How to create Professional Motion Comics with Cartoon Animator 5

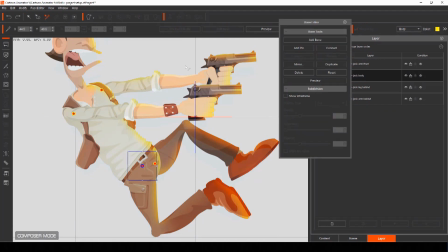To begin with, make sure the bone pivot point at the actor's hip is selected, and then from the Bone Editor menu, select Add Bone. Add an extra bone from the hip to the midsection of the torso. This gives you a point to be able to bend the character in the middle for more flexibility later.
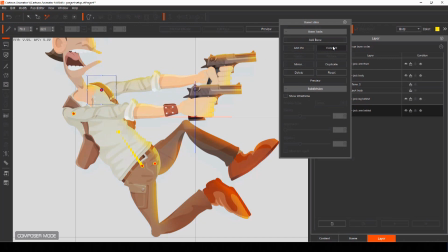Starting from the outermost bone pivot points, now select each point and choose Connect from the Bone Editor menu. Then select the pivot point you want to connect to. You'll want to connect each of the points for the arms and legs so they all connect like a skeleton.
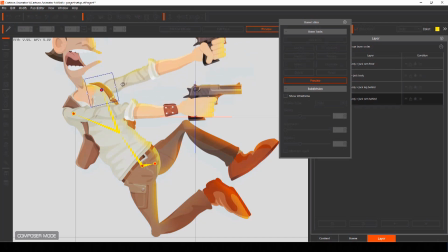You'll see that for a motion comic, we're only adding in a basic bone structure to our actor so that for speed and efficiency, only the parts we need to animate will move.
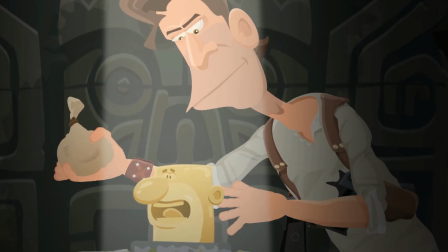However, with Cartoon Animator, you can rig a complete 2D actor for total animation control.
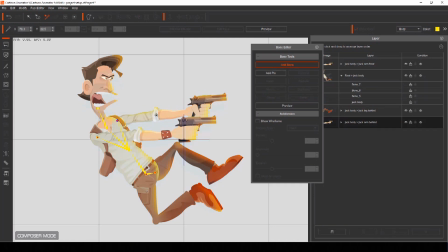Now you have all the parts of your actor connected, you can add as many additional bones as required to allow for movement and bending of each body part. The more bones you add, the more flexible each body part will be and the more you'll be able to control it.
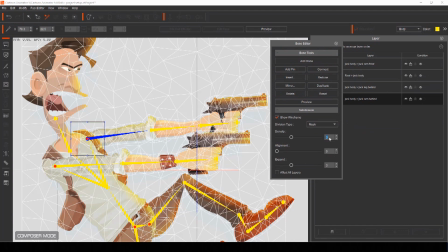In the subdivision panel of the bone editor menu, you can also expand the wireframe and increase its density to break up your part into more polygons for even more distortion.
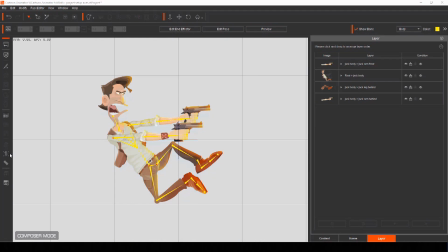When you've finished adding all your bones to your actor,
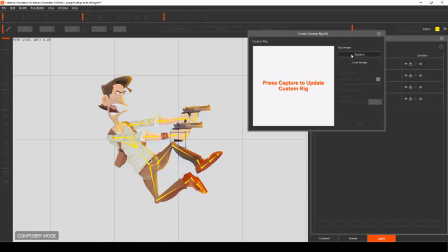select the Create Custom Rig GUI icon and you'll be able to capture a thumbnail of your actor,
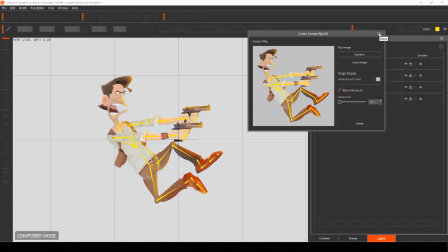complete with the bones set up to help you move him about later on. Now that you have all the elements of your motion comic panel imported and your actor rigged and ready for movement, it's time to set up your scene for camera depth and camera movement.
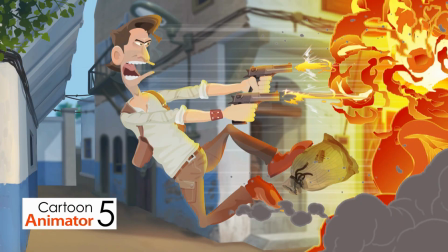In Cartoon Animator, you have three different axes for moving actors and objects.
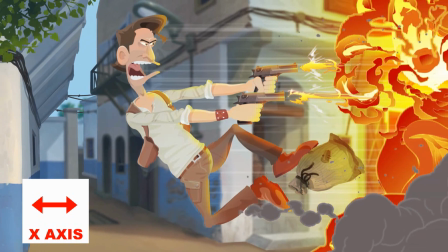The X axis moves objects horizontally. The Y axis moves objects vertically.
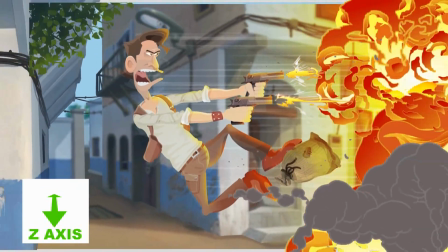And the Z axis moves objects closer to or further away from the camera.
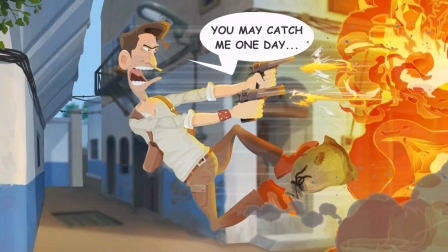It's the Z axis that will give your scene a sense of depth when you move your camera
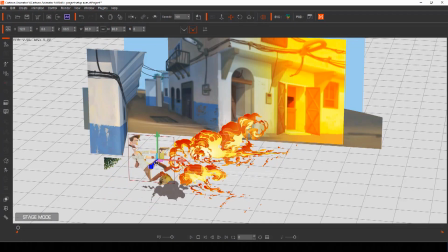about and allows your characters to interact within the scene by moving between objects.
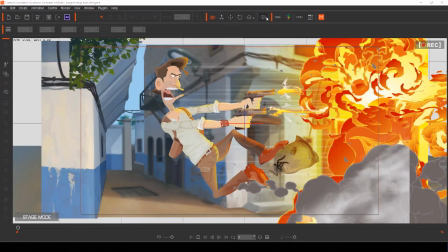You can switch to Cartoon Animator's 3D view at any time to see where all your
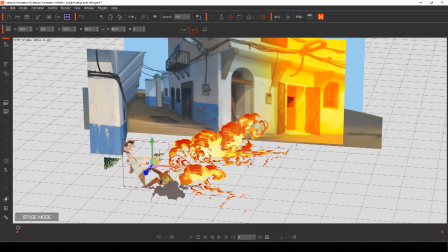layers sit in relation to each other and even move them about within this view for more control.
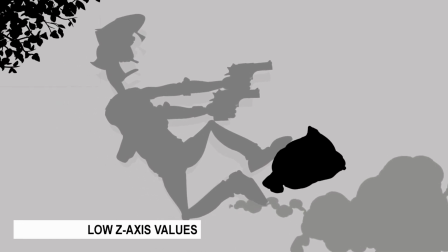The greater the distance between the Z-axis value of objects in relation to each other,
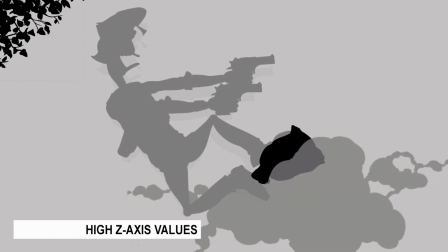the further apart they will appear and the more noticeable the 3D
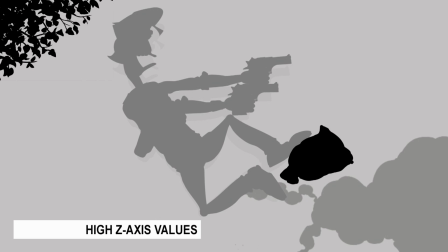feeling of your motion comic panel will be when you pan or zoom around your camera.
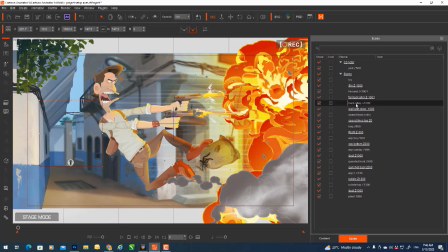Set up each of your layers, including their Z-axis value, and then set the opacity for layers that need to be translucent, like smoke. Then you are ready to work on the camera movement of your scene. Now that your scene's all set up and layered, it's time to animate your motion comic panel. Now, there's no right or wrong way to do this, but ultimately what we're trying to do is to create a sense of drama in our story, hold the audience's attention, and drive the narrative forward. First of all, let's animate the camera, and then we can go back and animate all the individual elements within the scene using some of the different tools included with Cartoon Animator.
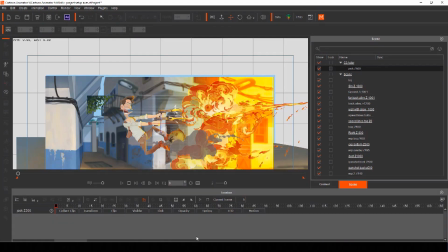Starting at frame one of your project, open the timeline and from the track list, select Project and then Camera.
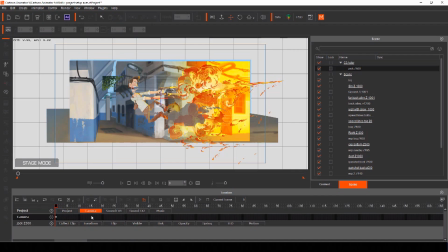Your camera timeline opens and it's here that you control all its movements. Make sure you're in camera mode so you see the frame as it will be recorded.
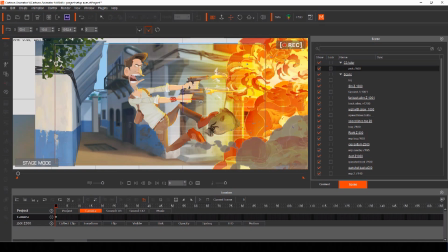Now, because our actor is being pushed back by the explosion,
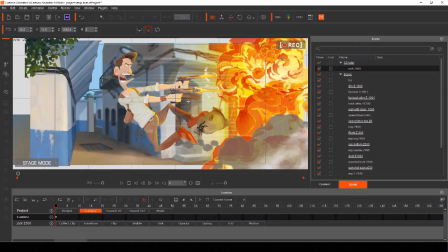let's pan the camera horizontally and later we can animate the explosion pushing out towards him as he gets pushed backwards.
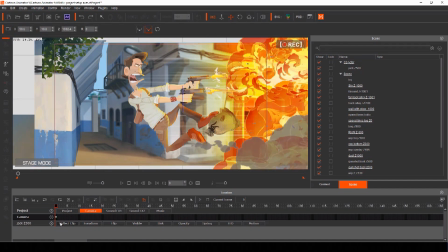Frame one, we have the camera set to its initial position.
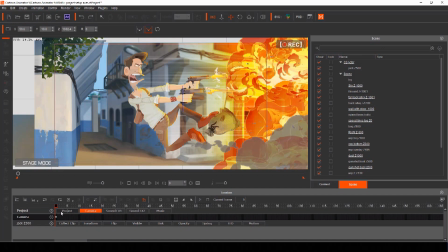To create a dramatic sense of slow motion, let's pan the camera horizontally across about 150 frames. If we move to frame 150 and then reposition our camera,
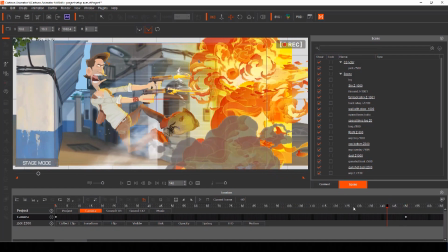play back the video and we see the camera now pans horizontally as it plays from frame 1 to frame 150.
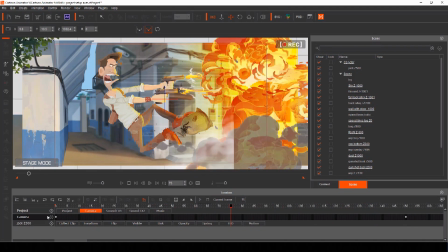As you can see, thanks to the way we set up the different Z-axis values when we first set the shot up,
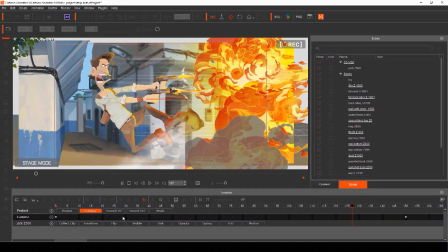your scene now appears to have a realistic sense of camera depth.
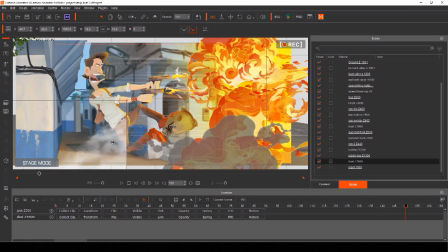If you find that some of the elements don't end where you want them to, then you can even work backwards,
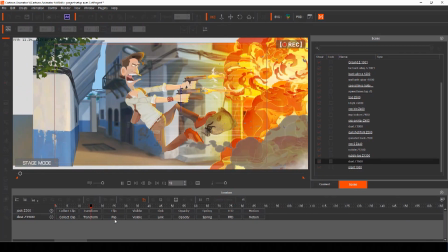setting them up at the final frame and then repositioning them at frame 1 to move between positions. Let's return now to frame 1 and do this for each element in the scene.
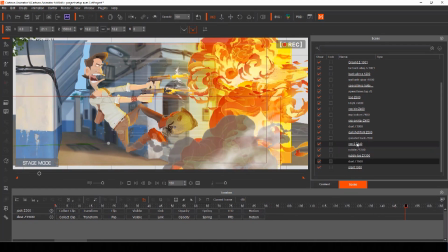At this point, it's simply a matter of working with each individual element within your motion comic panel and changing its position, depth, or rotation from frame 1 to frame 150.
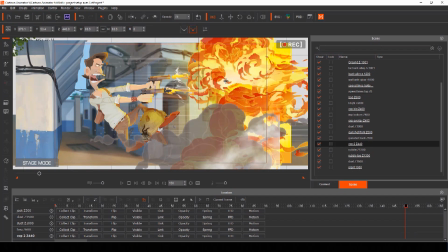One of the greatest features of Cartoon Animator is that when creating a 2D animation, you can scroll back and forth through your timeline at any time and make as many adjustments as you like to get the shot you want. We'll rotate the actor slightly to give him a sense of being pushed back by the
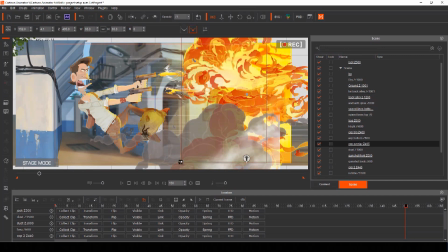blast of the explosion and make changes in the scale of the explosion so it appears to spread out. Thanks to Cartoon Animator's bone system,
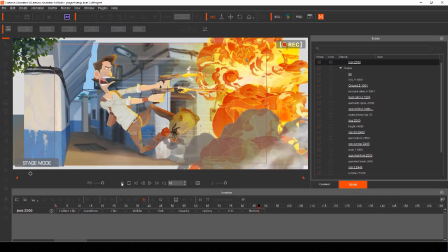you can do so much more than just have your static actor slide across the screen.
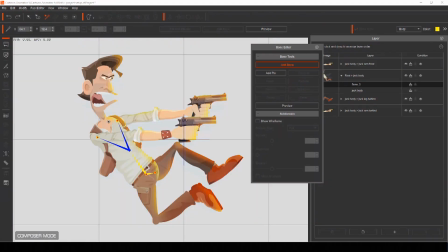Because we already set up our bone structure inside our actor, we can now move those bones to give movement to his limbs, head, and even bend his torso.
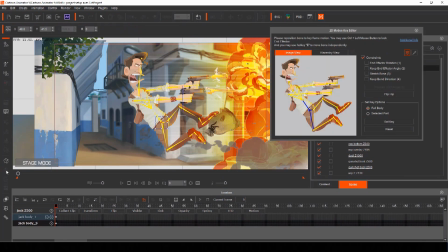Select your actor and open your keyframe editor, and you'll see an image view showing all the bones. At frame 1, we already have the actor where we want him,
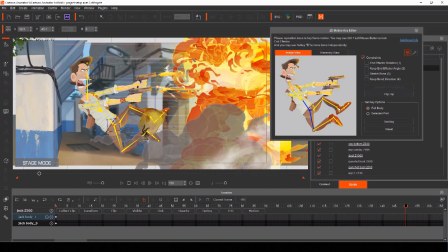so let's move to frame 150 and give him some additional movement to make our comic panel more dynamic. Grab any bone and reposition it to where you want. Then, as your animation plays, the bones will change position between keyframes, bringing your cartoon to life.
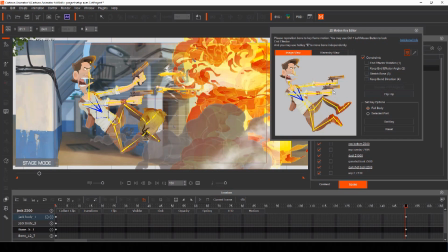Cartoon Animator does all the hard work of the in-between frames for you here, making animating your scene easy so you can just focus on being creative instead of being slowed down by having to work frame by frame.
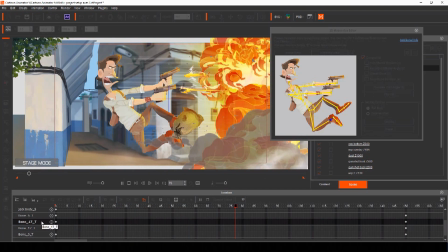So now we have a nice dramatic shot of our actor being pushed back in slow motion by the explosion. Now let's use some of the clever tools of Cartoon Animator to add some finishing touches to our motion comic panel, like spring bones and freeform deformation. When animating, spring bones give automatic,
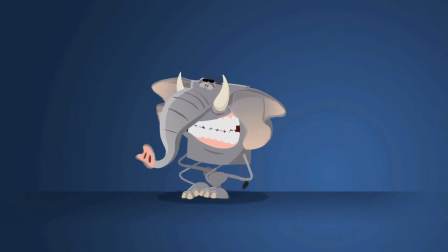dynamic motion to props and parts of your actors, so you don't have to worry about tedious keyframing.
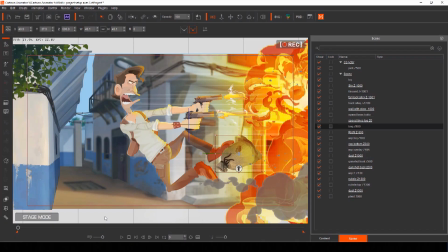In our motion comic panel, we can keyframe the movement of spring bones to give the canvas sack a more realistic sense of squash and stretch. To add spring bones to any prop, select it and open it in Composer mode.
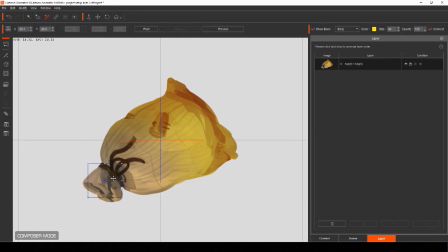Reposition your pivot point for the object and then open the Bone Editor menu. From here,
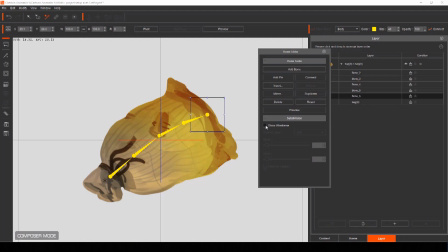add any bones you feel will help your prop move correctly and increase your subdivision to add more polygons for a smoother bend.
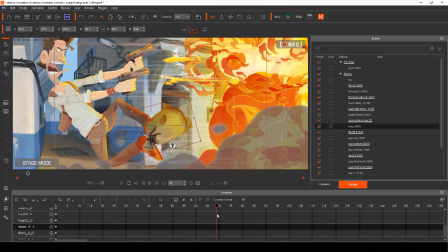You can manually keyframe your bone movement using the Prop Key Editor,
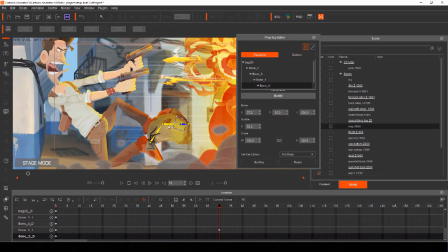which gives you total control when creating a shot like our motion comic panel.
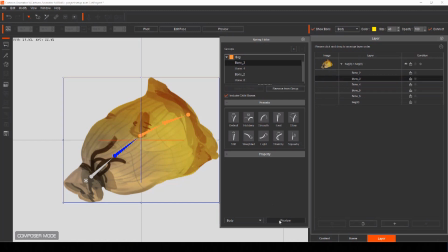Or you can turn some of your bones into spring bones, so Cartoon Animator moves them automatically when animating.